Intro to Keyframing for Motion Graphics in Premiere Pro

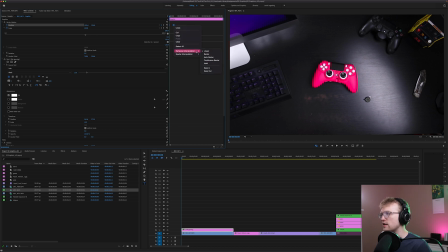(8:10)
I don't use spatial interpolation as often. Temporal interpolation is usually the way to go. So I'm going to hit Bezier. And then for this one, I'm going to hit ease out. For the end one, I'm going to hit ease in.
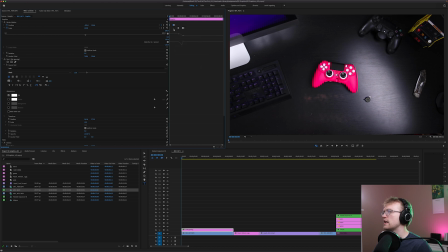(8:25)
And then for this one, I'm going to hit ease in and ease out. And then I'm going to zoom in a little bit. And I'm going to select all three of these. And then I'm going to do the drop down. Now you can see we have our easing in and out now.
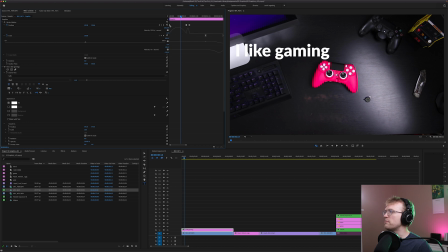(8:42)
And they start from a base. It starts from a baseline. But it's still fairly abrupt and linear. So I want to smooth that out. I want it to go real slow into it. And then I want it to go real slow out of it. Let's see how that looks. Okay.
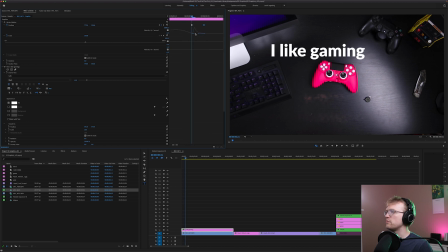(9:01)
It feels really abrupt right here because we're slowing down so much. So I'm actually going to get rid of the Bezier on this one. Seems like this should be linear.
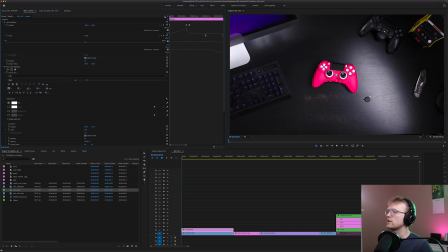(9:18)
Let's see how that looks. It's better. It's definitely better.
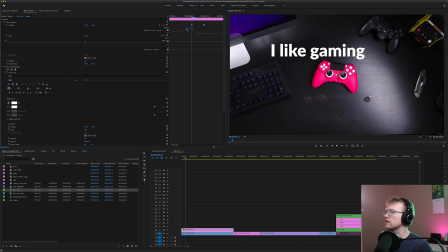(9:35)
I want these to basically meet in their action, I think. Oh, yeah. That's way better. See? Because, so now the movement carries through. I think it accelerates a bit too much.
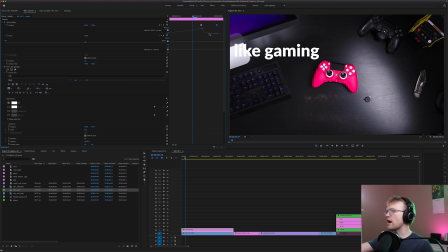(9:52)
I'm going to pull this back a little bit. You see, I've pulled it so far that the movement is popping up to compensate. So I'm going to slow it down a little bit so that it doesn't have to. And then I'm going to lower both of these so that we don't have to speed up quite so much.
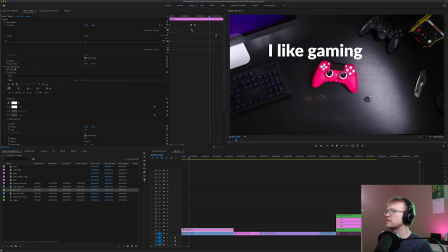(10:12)
See, you can see the arc of the movement. Nice. It feels so good.
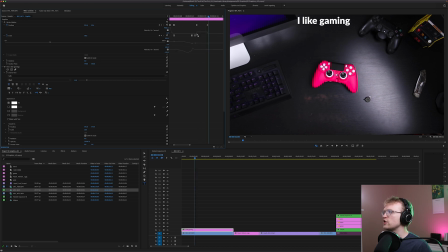(10:27)
Okay, so if you look at these linearly, it's just an abrupt spike in movement, right? So if I add an ease out, watch what happens. It's created that smoothing.
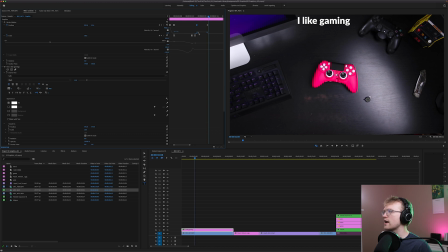(10:43)
So you can do that on your own. All you have to do is drag this down so that it matches, and then drag it over a little bit. So if you drag this down and drag it out just a tiny bit, you've now done what the ease out does.
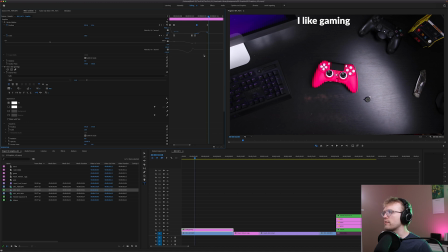(10:59)
So you could do it manually. It's just, for me, it's easier to start by adding the ease out and then continuing the process here. So those are the basics of animation in Premiere, and you basically just use those for anything that you want.
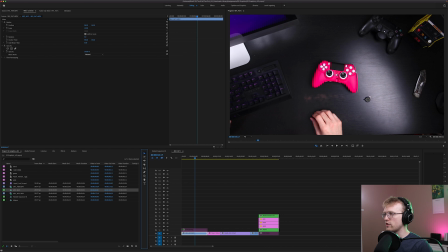(11:15)
This clip underneath with the video game controller, it has motion options just like the text does. So if I click scale and then I play a little bit and then I zoom
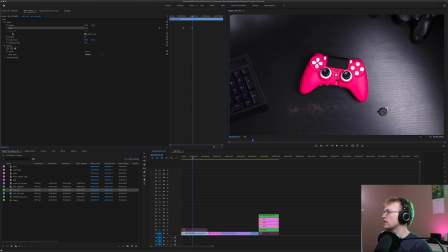(11:28)
150% into this controller and then I go Bezier and then I do a ease out and I do an ease in and then I hit the drop down arrow and make these a little bit more extreme and then I hit play.
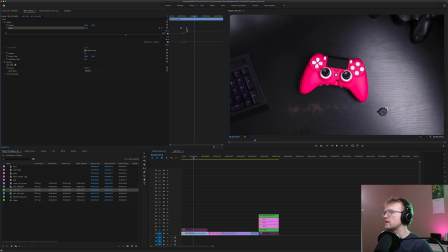(11:51)
Speed this up a little bit. And that's all there is to it. If it has a little timer next to it with animation options, you can dynamically change and add keyframes.